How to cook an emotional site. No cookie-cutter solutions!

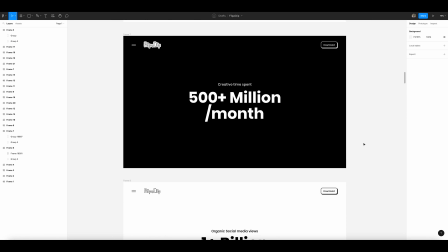[7:41]
These transitions help with switching the user's attention from the previous section and focus on the new one.
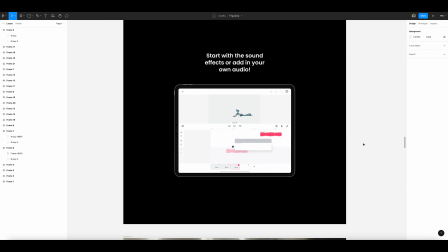[7:47]
And since I'm showing the Flip-A-Clip tools in the next section, changing the background will help shift the focus.
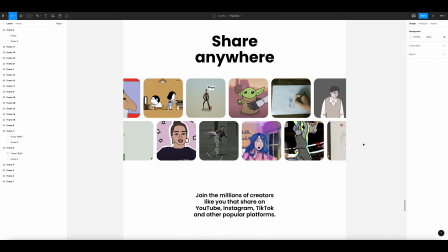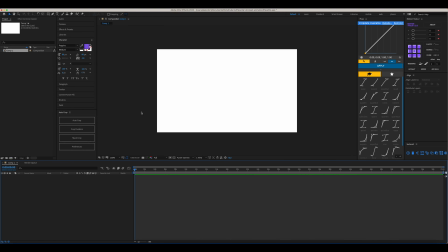[8:02]
I am creating motion in After Effects. I can show you some of the highlights.
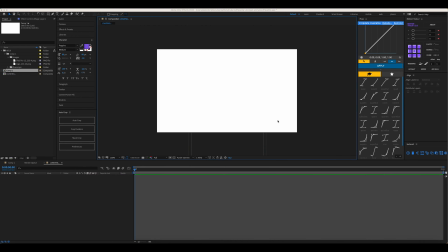[8:06]
After creating a project, I transfer the design layout from Figma to After Effects using the AEUX plugin.
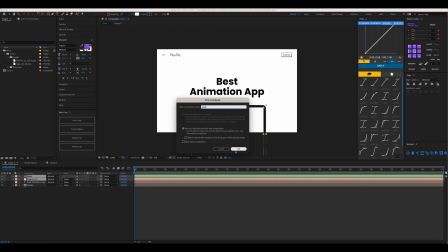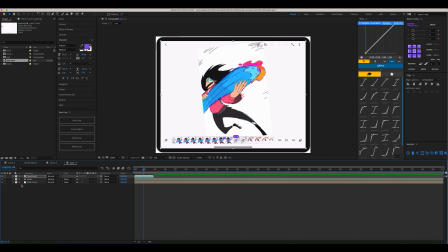[8:22]
The iPad mockup uses video content from the client. I import the video and fit it to the mockup.
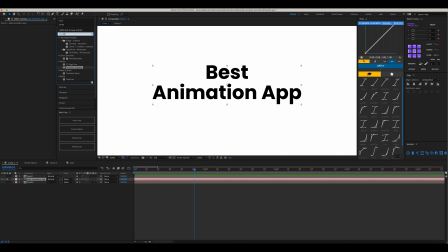[8:34]
For all the titles, I want to make vibrating animation like in stop-motion cartoons. To do this, I apply the turbulent displace effect to the titles and arrange animation keyframes.
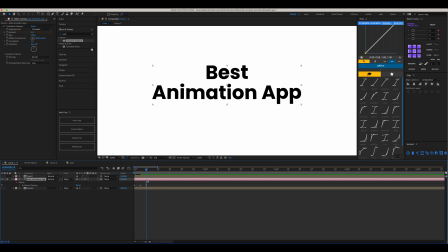[8:45]
To show exactly how this will work, I need to create many copies of this animation fragment, and the Motion Tools plugin helps me with this.
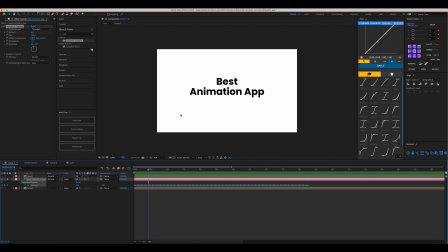Now I'm transitioning from the header to an iPad mockup that flies across the screen on top of the header.